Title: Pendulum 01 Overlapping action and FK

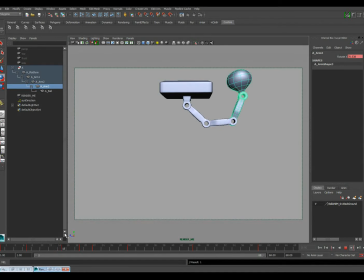12:24 And so now, without really offsetting any keyframes at all, I'm just kind of manually keying in this overshoot. I can
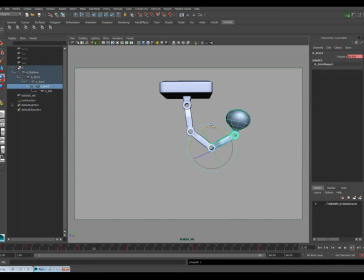12:37 really make this animation look exactly the way I want to, and I'm really dragging this arm behind. And so if we watch this, so let's say that we want this to feel like it really hits this pose,
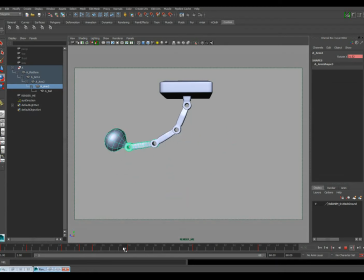12:58 you know, and kind of overshoots again. Then again, I can grab these curves and really twist them past this and make it look like what happened is, you know, the lower arm or the uppermost arm hit there, changes directions, but the rest of it hasn't caught up with it yet.
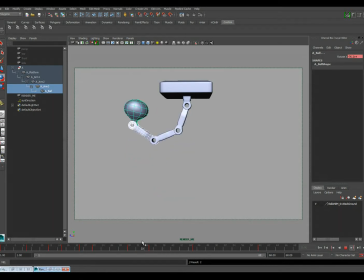13:16 And so we get this kind of overshooting motion as this piece changes directions and starts returning back in this direction. These other pieces are still continuing forward. And so you can just kind of build some of this into your motion and into your poses.
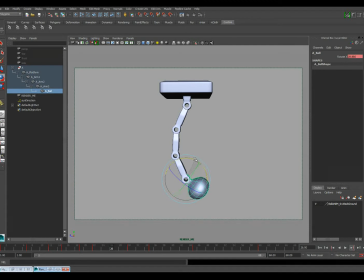13:33 Now, this doesn't mean that this is all of the work either. You may still want to go back after this and do a little bit of cleanup. And so I'm actually just setting a lot of keyframes to make this look exactly the way I want it to. But you know, you can still offset stuff a little bit in your
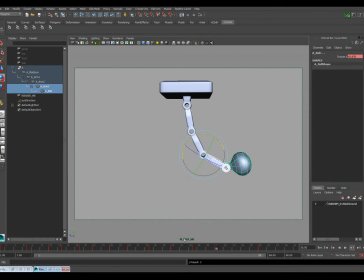13:55 graph editor and in your timeline to still get a little bit more overshoot, and you're definitely going to want to still go in and clean up your curves. So now if we look at this, so the posing method, I had a lot more control on exactly how this looks, right?
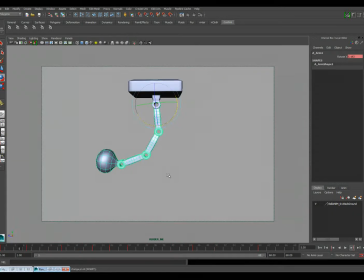14:13 But what I would want to do now is go in and make sure that my curves are doing what I want them to do.
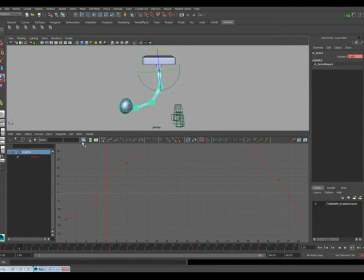14:19 So let's say that, and it's very few curves in this, we'll look at this, and this is my rotation of my uppermost arm. It's this top piece right here. And so it starts rotating kind of slowly and then kind of speeds up a little bit,
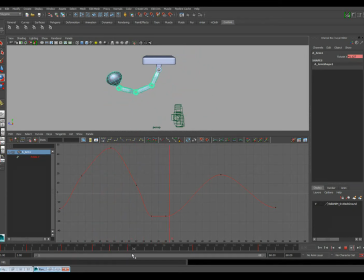14:37 settles out, kind of comes back here, but then you'll notice it kind of sticks for a second there. It just flattens out. And so we don't want that. So I'm just going to kind of have it continue to overshoot a little bit again. Maybe to that. What does that do?
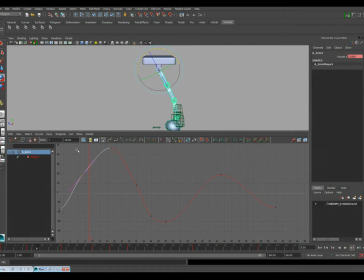14:54 That's not bad. And so we can still just kind of make little changes to this to kind of make it do exactly what we want it to do. And if there's something in here we want it to do that it's not doing, you know, we can change it, we can shift it. So let's look at this curve now and see what it's doing.
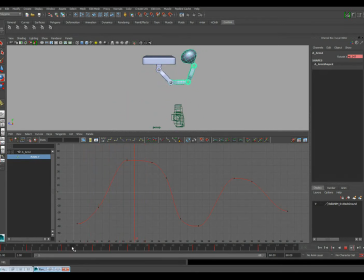15:16 So we got this rotation, and then it kind of starts to change directions here too, but just a little bit more slowly. Maybe what I want is I want it to overshoot just a little bit more and then start coming back.
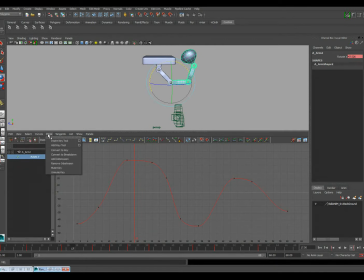15:29 And so I can add additional keys in here by going to Keys and Add Key Tool. I just have to select the curve I want to add a key to, and then I middle mouse click to insert the new keyframe.
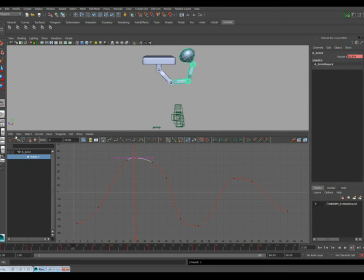15:43 And so I can actually continue having it go a little past that. And so if I watch this now, I can hold K to scrub. Okay, so we're still getting, this is nice because we're getting a lot more of this whip action in it.
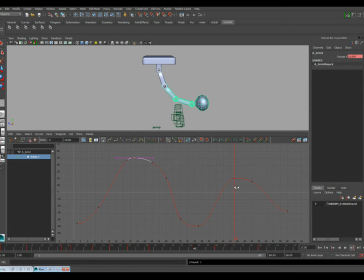16:00 And so here it sort of stops its rotation and changes direction pretty quickly. Maybe I'll just insert one more keyframe. Just keep it going a little bit further past that, right? And so I can continue going down the chain, and you'll see that I'm just kind of looking for areas that maybe doesn't look like it's making sense.
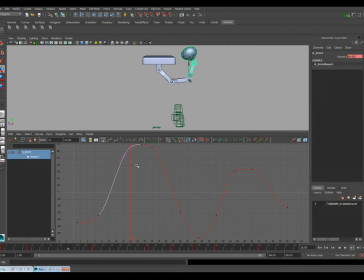16:19 Like this one kind of gets there kind of early and kind of flattens out a little bit. So let's see how that looks if I do that.
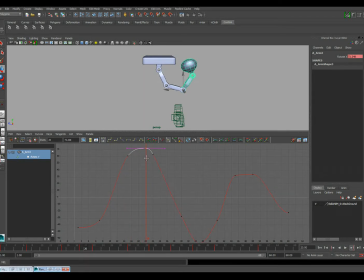16:34 Okay, so maybe what I want is I want this to happen. I want that to continue to stay up there a little longer. Okay, and so you actually see what I'm doing is I'm offsetting individual keyframes. So there's something like that.
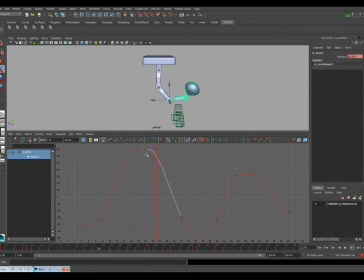16:49 And maybe at this point here, maybe it just didn't go up high enough. Maybe I wanted something like that. So it really feels like
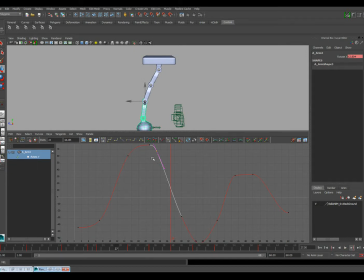17:03 it's dragging back down. And so at this point I may even want to start looking into how this affects my tangents. Does this drag more here? And if so,
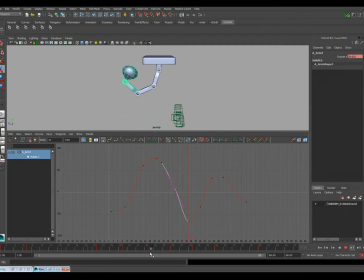17:18 when I get to this point here, when I change directions right here, it starts returning pretty quickly, and maybe that's not accurate. Maybe I still want to go in here and add another curve and let it just drag back just another frame or two.
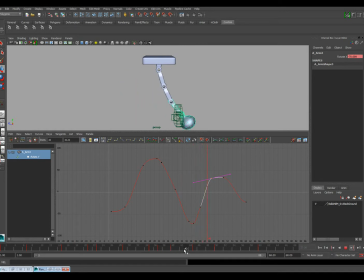17:33 And then it kind of catches up here pretty quickly, doesn't it? So maybe we'll keep dragging back a little bit more here and here. And so I'm putting a lot more drag into this bottom piece, right? And so it's getting these sort of these flippy motions at the end, right?
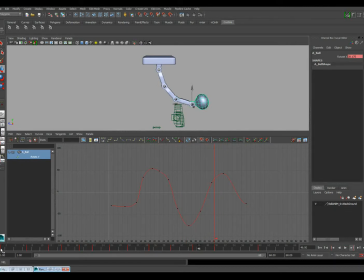17:54 And then I could go in here and I could even just consider offsetting this bottom one if I wanted to, just make that whole thing happen a little later. Let's see how that looks. That may break it.
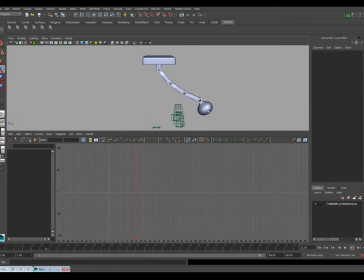18:11 I think it actually makes it look a little too light, so let's undo that. Okay.
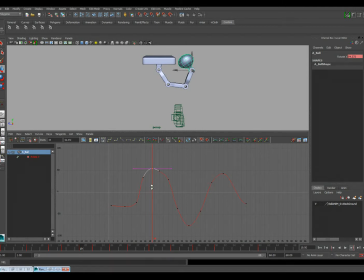18:27 And so the fact that it overshoots that far, you know, if that's part of what's making it look a little too light, then I can pull back on this a little bit if I need to. And so we overshoot.
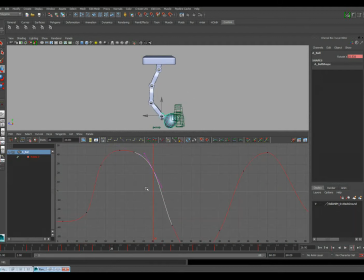18:40 But we definitely want it to look like the ball is sort of dragging behind, okay, and kind of getting there a little later. So here it's kind of flipping forward a little early. So I'm actually going to continue to drag that back a bit more like this.
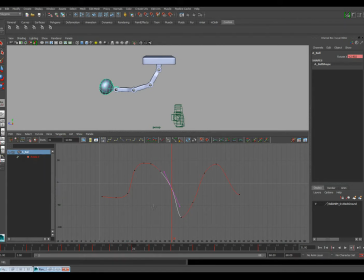18:56 And that way when we hit here we can overshoot a little bit. Add key. Let's see how that looks. I'm going to have to drag this one. Oh. It's supposed to just be,
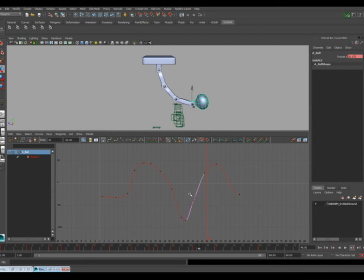19:14 oh come on, my move shortcut key wasn't working, so that's because cap box was on. And so you see what I'm doing is I'm just making this happen exactly the way I want it to.
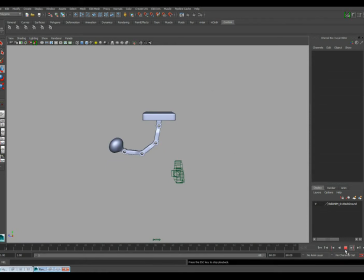19:30 And so that's kind of the I mean, if you get nothing else from any of my classes, it's that you're the animator, you're in control. Now this maybe isn't exactly what I'm going for. Maybe I want this to look heavier, and this feels a little more floppy. But I just kind of wanted to show you the ability the ability of overlap you can get out of this.
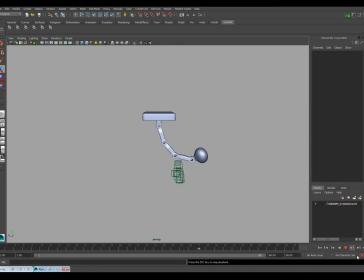19:50 So in the next video, I'll probably actually just do a complete walkthrough of this animation and post that up there. And so that will be
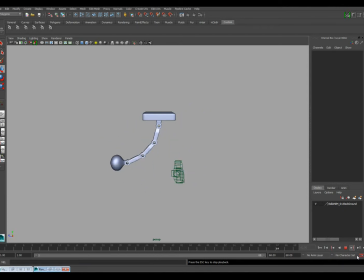20:03 something for you to watch and get an idea about how to move forward on this next project. So let me know if you have any questions, and I'll talk to you soon. Bye.